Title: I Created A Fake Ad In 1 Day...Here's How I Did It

So what you guys just watched was my personal submission for the Motion Array Ad Challenge. Now, if you don't know what the Motion Array Ad Challenge is, it's a contest that we're running right now that's due on June 16th,
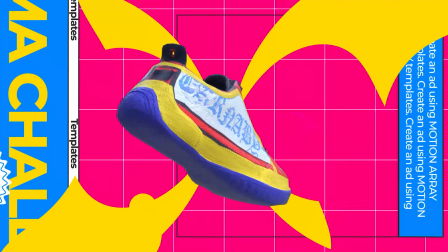where the goal is to create a less than 30-second ad for a product that doesn't actually exist.
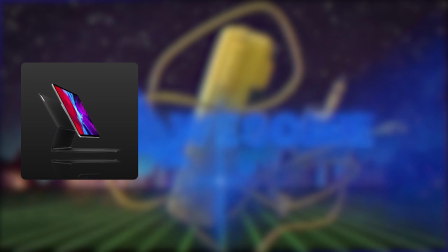This isn't just for fun either. There's up to $5,000 in prizes able to be won, including an iPad, headphones, and subscriptions to Motion Array, ArtGrid, and Artlist. Now, even though I can't actually enter this video into the contest myself, I wanted to bring you guys along and show you what the process was like to make this video from start to finish for me. Maybe it'll give you some ideas of how to use Motion Array assets in order to incorporate them into your videos, or maybe it's just fun seeing the behind the scenes process of what this actually looks like. The challenge for me personally was that I only had one day to do this, and I actually never created a product video before. Throughout my entire career as a videographer, I did a lot of business videos, but they were always service-based businesses. I never actually created a video for a physical product, so I was definitely stepping outside of my comfort zone for this one. But the first thing that I learned is that if you don't know where to start with what you know. And I know that I have a crippling addiction to coffee, so I'm gonna be creating an ad around a coffee mug. Nice and simple, no labels to have to worry about removing in post. So let's go behind the scenes and take a look at what it actually looked like to make this.
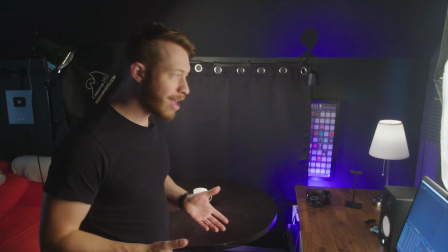So for the basic setup here, it's actually really DIY and basic. All I have is just a IKEA curtain taped up to the back wall using some gaffer's tape.
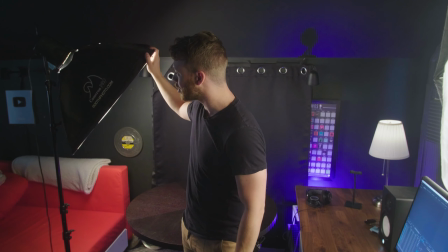I've got one single softbox light that's gonna be doing most of the work for my shot.
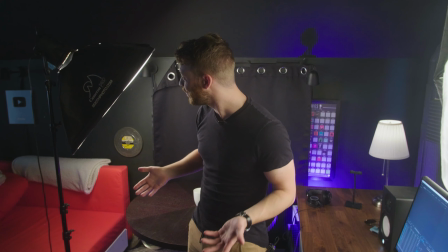And if you wanna know the exact light that I'm using, it doesn't matter, because if you go to their website, boothphoto.com, they don't exist anymore.
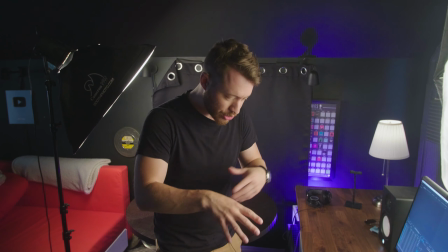And the last thing is that I don't actually own a Lazy Susan or one of those electronic turntable things. So I'm gonna be opting for the best that I can do.
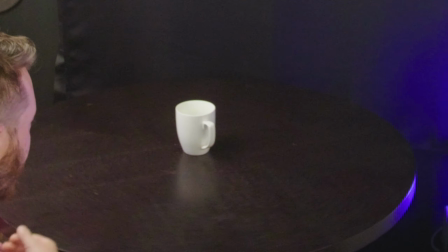I've just got literally a coffee table that can spin around 360.
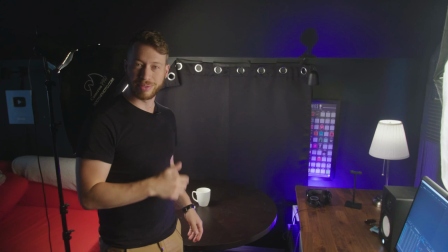Wow. No fancy electronic motors, nothing like that, just me spinning a table. So the first shot we're gonna be doing is this simple edge light reveal.
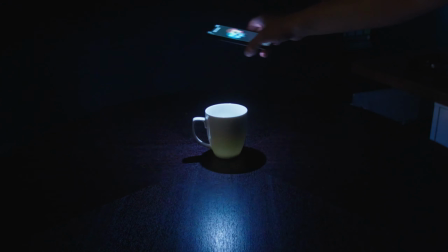And to do that, I just killed all of the lights in my studio and took my phone flashlight and just started shining it around the edge, trying to get different angles and see what looked nice.
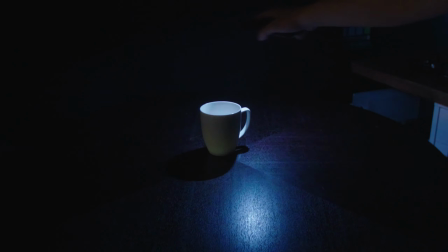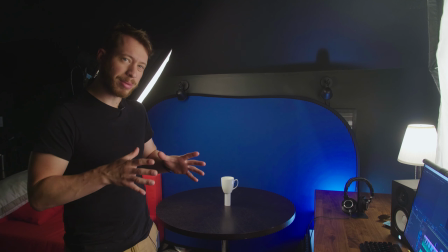Okay, so we're now at the point where we can start creating some of the elements that are actually gonna be floating around the screen on their own.
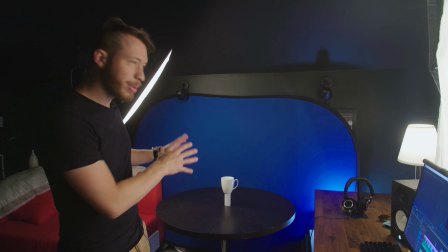And to do that, I'm gonna be filming them against a blue screen.
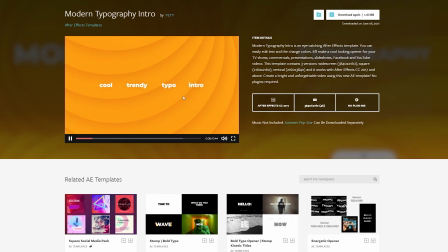Even though we're gonna be using some Motion Array assets to take away a lot of the heavy lifting, I still need to be able to isolate my product if I want it to move on its own.
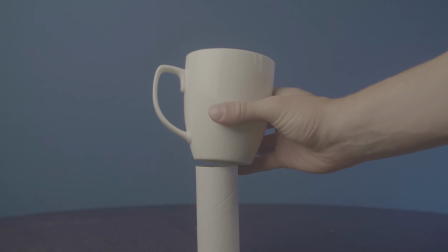Now, in order to separate my cup from the table, I elevated it by placing it on top of an empty toilet paper roll, which made removing it inside of Premiere Pro super easy.
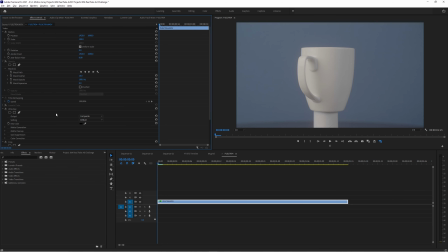All I had to do was throw in a LUT to go from Vlog to Rec 709, and then keying was literally just as easy as picking the color of the background and then setting the mode to aggressive.
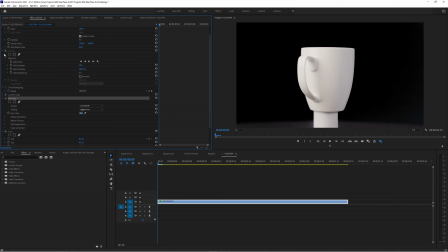Then the last piece was just creating a mask around the general shape to get rid of any of the bad edges, and then to make sure that we didn't see any of the roll holding it up. Surprisingly, I didn't even need to keyframe the mask path at all, because even though you see it moving a lot, the general shape stays so similar. And I did the same process with this cup in a different orientation. But you don't have to use it just the way it was shot.
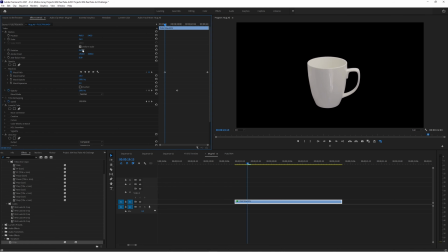We can actually change the rotation here to about 90 degrees in order to make it stand completely upright, making it look like it's rotating on a completely different axis.
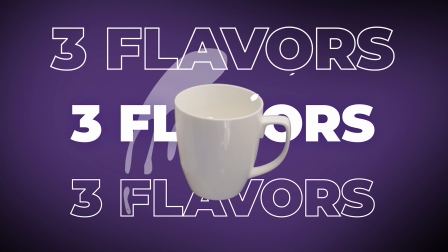So now we're ready to start creating this splashing liquid into the cup effect. And what's nice is that most of the work is going to be done by these stock motion graphics.
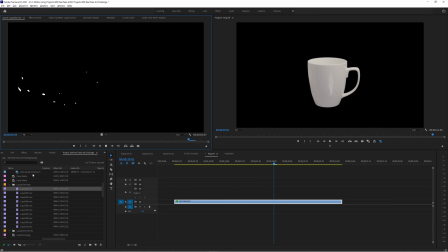So I'm going to search through and find an animation that I like. And this one actually looks pretty nice just to have as something floating around in the background.
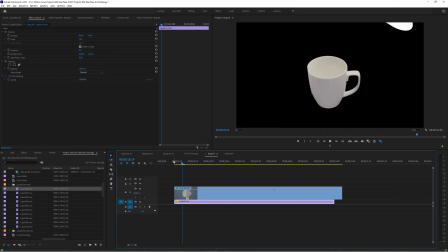And already, without really doing anything, our animation looks that much better.
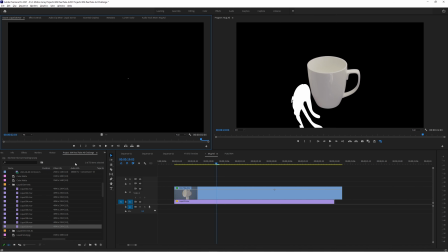Next, I'm going to take this motion graphic where there's multiple droplets forming into a pool and place it over top of my cup effect.
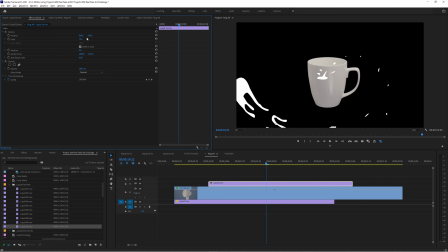Then I'm just going to resize it so it looks like they're all actually making it into the rim.
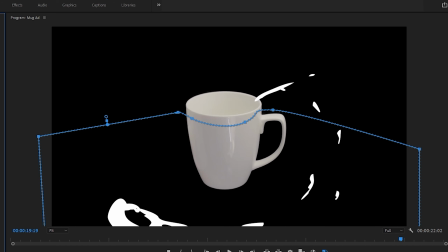And then all there's left to do is just mask around the rim so that as soon as one of the droplets passes through what would be inside of the cup, you can't see it anymore.
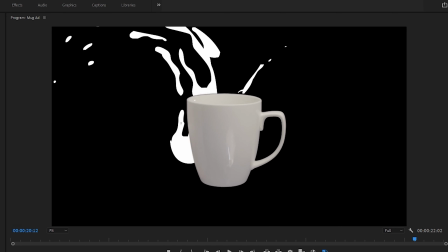Then keyframe the mask position to follow the cup upwards, and we're gonna add in one last big splash animation at the very end.
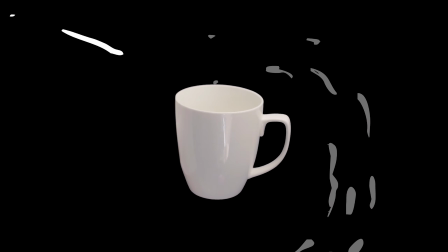And this is the result of what we have so far. Not bad at all.
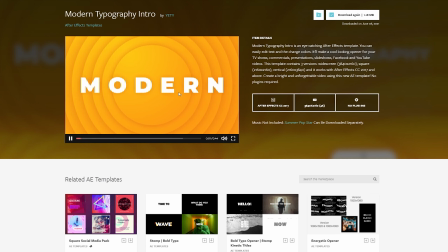But we can make it even better by adding a background and some kinetic typography in behind the cup as this is all going on.